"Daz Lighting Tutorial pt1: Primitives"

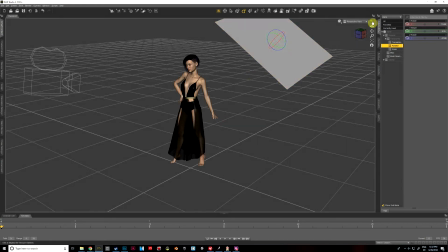So we're going to select our plane. We're going to go to our Surfaces tab and select Plane here under Currently Used. And then we're going to go to Presets.
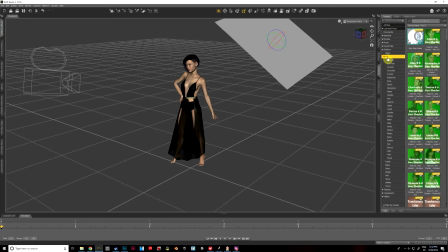Under Presets, we're going to go to Shaders, iRay, and we're going to select Emissives and use our Emissive Shader.
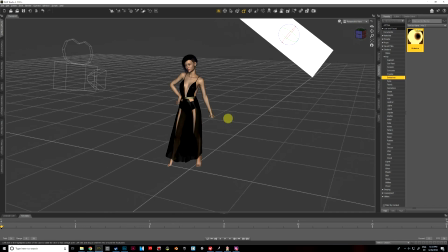So I'll go ahead and double click that. And I've got my, I'm not sure if my plane is backwards or not, but we'll fix that.
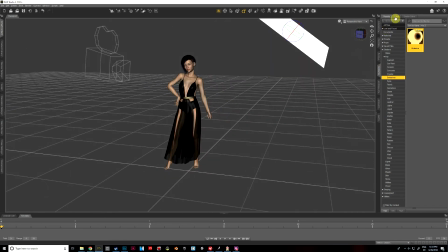All right, now we're going to go back to Editor. And sometimes I accidentally put my plane facing the wrong direction. So I'm going to go ahead and turn two-sided light on just to make sure. And I'm going to go back to our camera one.
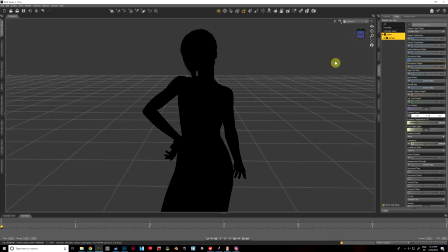and go back to iRay view, and this is going to give us a good idea of kind of where our light is hitting, and then we're gonna finish that up. Alright, so you can kind of see the light hitting our model just a little bit. So the first thing we're going to do is to ramp up our luminance, and that's going to increase the lighting effect.
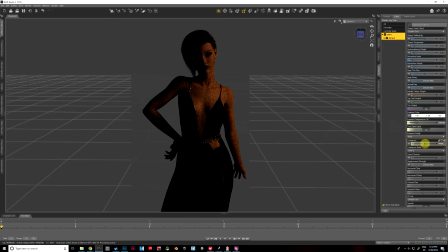So I'm just going to bump that up quite a bit. And now we can kind of start to see that taking effect. So already it's got kind of an orangish glow to it. This might make a good, like, you know, sunset or a sunrise scene. I'm going to keep bumping that up some more.
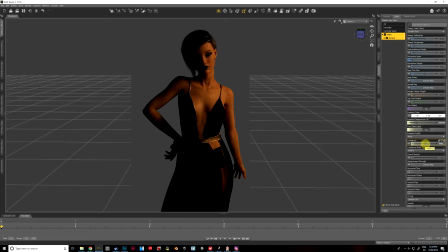So the first thing that I'm going to do is I'm going to change that light to more of a white light by bumping up my emission temperature. I recommend experimenting with the emission temperature to get the exact effect that you want. Now I've played around with this a lot, and I find that I get the best effect at around 5200.
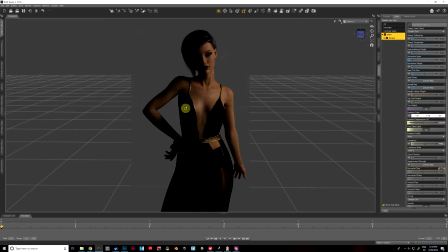I was going to punch that in manually, and there it changes to more of a white light, so we get more of an accurate representation of the color of our skin texture. So now I'm going to go ahead and change my emission color, and that's going to give us this kind of moonlight effect.
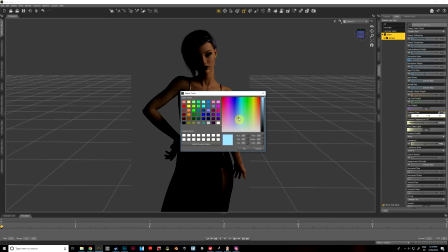And I'm going to look for kind of a light blue. So we'll go to right there, hit OK, and there we go.
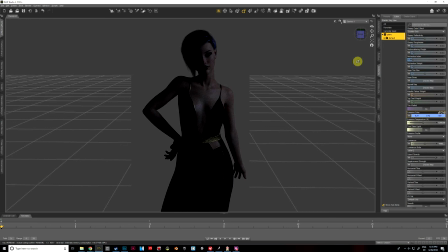Now we've got kind of a moonlit glow look to our model. So just a little bit darker than I'd like. So I'm going to move my. You could probably bump up your luminance a little bit. I'm going to try moving my lighting source a little bit closer though.
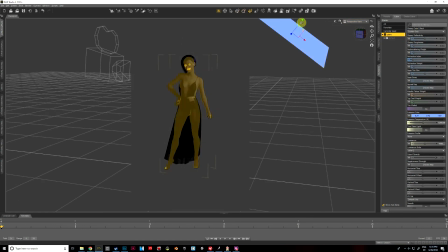Back to perspective view and move this a little bit closer, and that'll make for a more dramatic lighting effect.
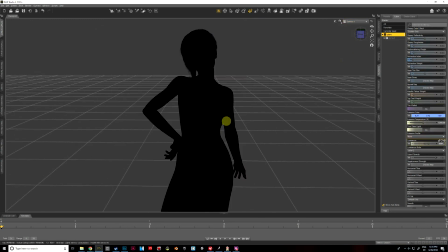There we go, not bad. I'm going to go ahead and bump up the luminance until I get my desired effect.
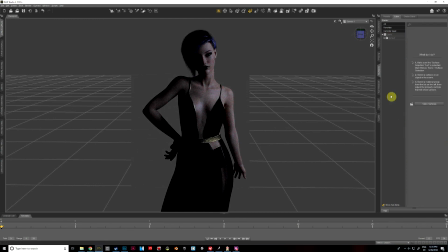There we go, so I've settled in right around 55,000 on luminance. So I'm going to go ahead and leave that there for right now. I believe that that is, it's pretty much what I'm looking for.
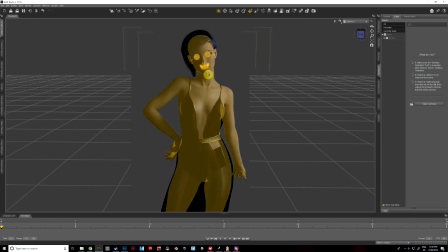Again, it just kind of looks like the moonlight's hitting her from her left side, and the right side is kind of still in the shadow just a little bit, kind of a nice mysterious lighting effect.
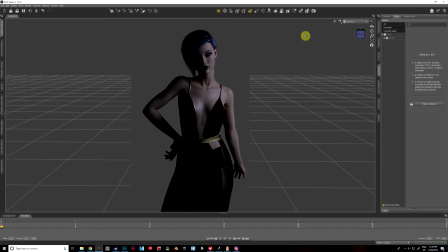So I'm going to go ahead and render this, and in just a moment we'll take a look and see what the final product looks like.